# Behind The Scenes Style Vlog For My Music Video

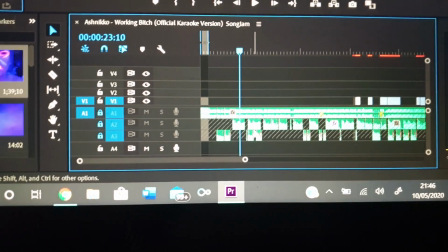But I'm no pro, I'm no expert, I just did what I could with it. and you can export them as mp3s as well so you can basically just get the song um
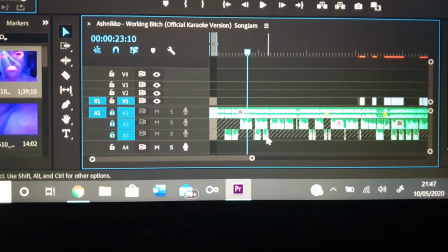but yeah so that's just a little rundown of how i did that it took a while um and then i added
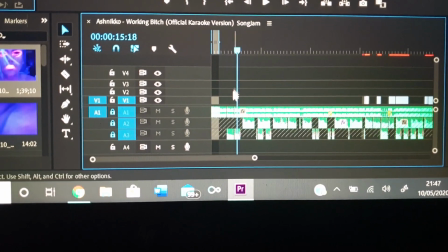certain things like a lot of a little bit of reverb on the vocals and quite a lot of reverb for the underneath um for the background vocals just
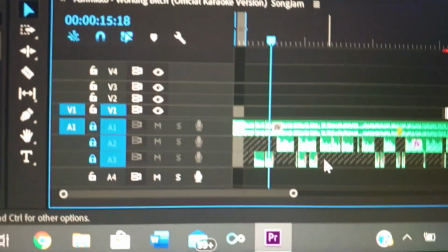so they sound a little bit more robotic but yeah so that's basically just how i did the vocals for it all and i've got them
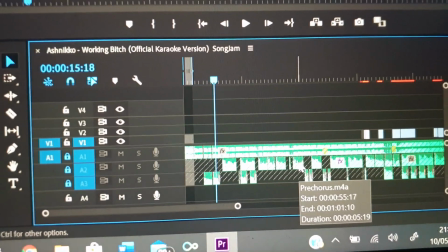unlocked so i can't change it now that's officially done but yeah so i just i guess i could have showed the process but i've just decided to vlog now so yeah there you go oh just shaved me in here for um the filming today i have to be done i had a proper short back and shit she's not well doing okay at all but i've not done too bad look i'll move in the middle oh you can proper see though and hold on there we go i don't think that's too bad a job though little tiny little bit of a feed on it obviously i haven't shaped it much but i'm quite chuffed with myself there luckily it's quite easy but i think it's got a decent feed on it i mean i made up with myself so yeah so i couldn't be looking a proper show on camera could i especially this looks gonna be quite boy heavy so i need to look the best i can as a boy but yeah so that's done now gotta go do my makeup i'm gonna do um a neutral and pastel blue look to go with the outfit i'll do a video of the outfit i'm wearing as well but yeah so i'm wearing this little
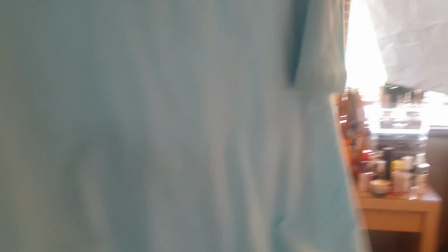pastel blue two-piece these are just from boohoo man like the quiver collection
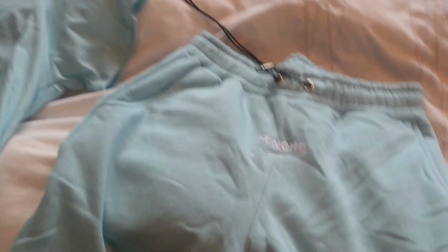but they're proper and real i love them nice material as well
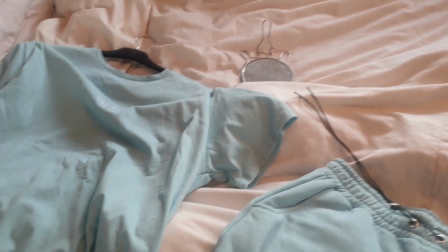the whole collection is really nice but yeah make sure it was sold out also so i'll have to keep checking they said it's going to be restocked the
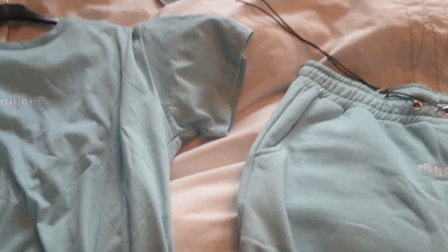message i've been asked but yeah i've got to wear this i bought some socks as well but they're proper and not the same blue
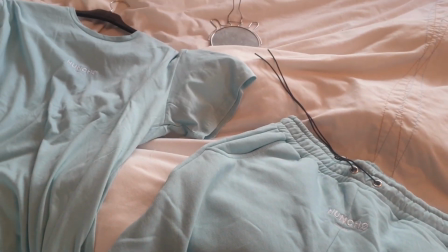i wanted to put like on long like blue socks but they're like a lot more like turquoisey because he's like pastel but yeah I don't know I guess we'll see. Just completed the look for the first little shoot I'm gonna do. Isn't this stunning? Proper gorge. I've got like a blue outfit I'll show you in a second but these lashes as well they're fluffy I wanted something a bit fluffier. His face dead nice and chewy left me facial hair on so like it's a little bit more boyish. I've got some product in my hair to give it raw volume I just hope my wrinkles don't come up too much But yeah, I'm feeling this look for the week hope they all come off this good and then this is the full outfit
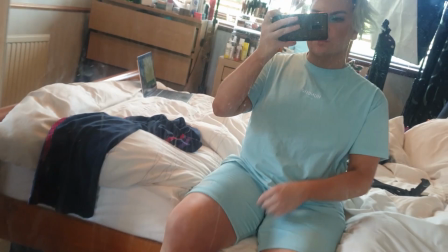It's got my white shoes on there filthy ass there, but oh well will do and then yeah just blue I think it looks it.
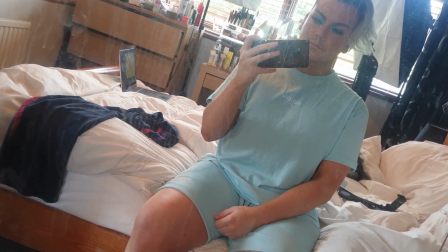Oh, I'm excited Bob I'm also gonna switch between Yes, sunglasses or not.
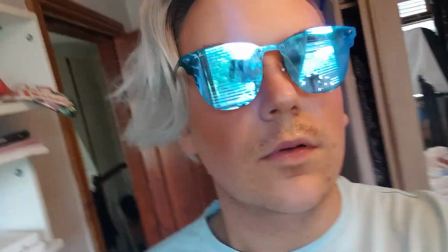I'll get some like real close-up shots like this yeah i think it'll be cool fab these go dead well that's the direction the sun's
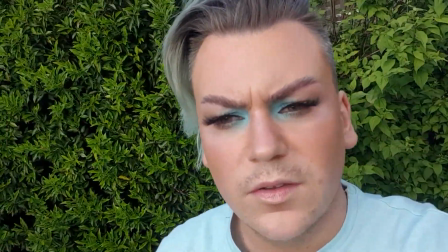coming from so i'm going to film it in this spot i like the plants in the background i'll get the
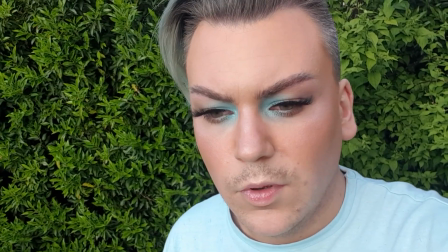what's it called the sun lounger and then use that but i think it's quite nice contrast with the blue on me close a
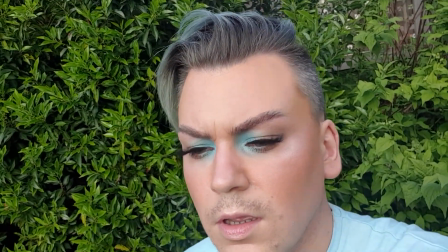bit i love this eye look though i hope the sun doesn't make the shots dead weird though i don't know i guess we'll see all right so this is the
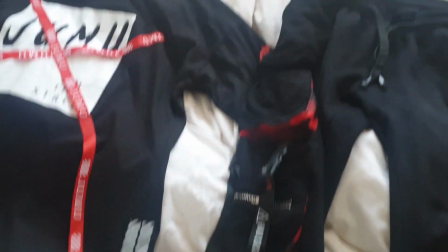outfit i'm gonna wear for the red look so the main piece is this jacket
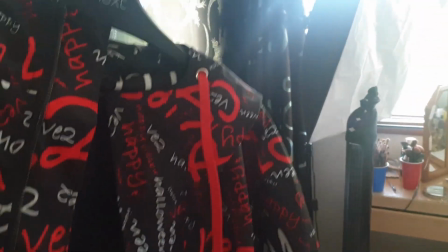look at that isn't
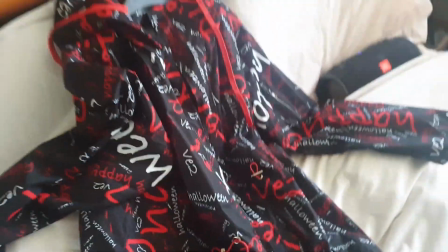it just stunning it actually says happy halloween on it i didn't realize that when i bought it but i don't care i just fell in love it's like graffiti and then it's got these cool
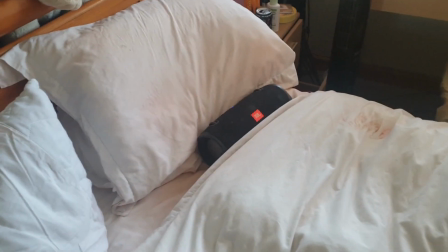like tassels underneath yeah i'll hang it up so now look at that see so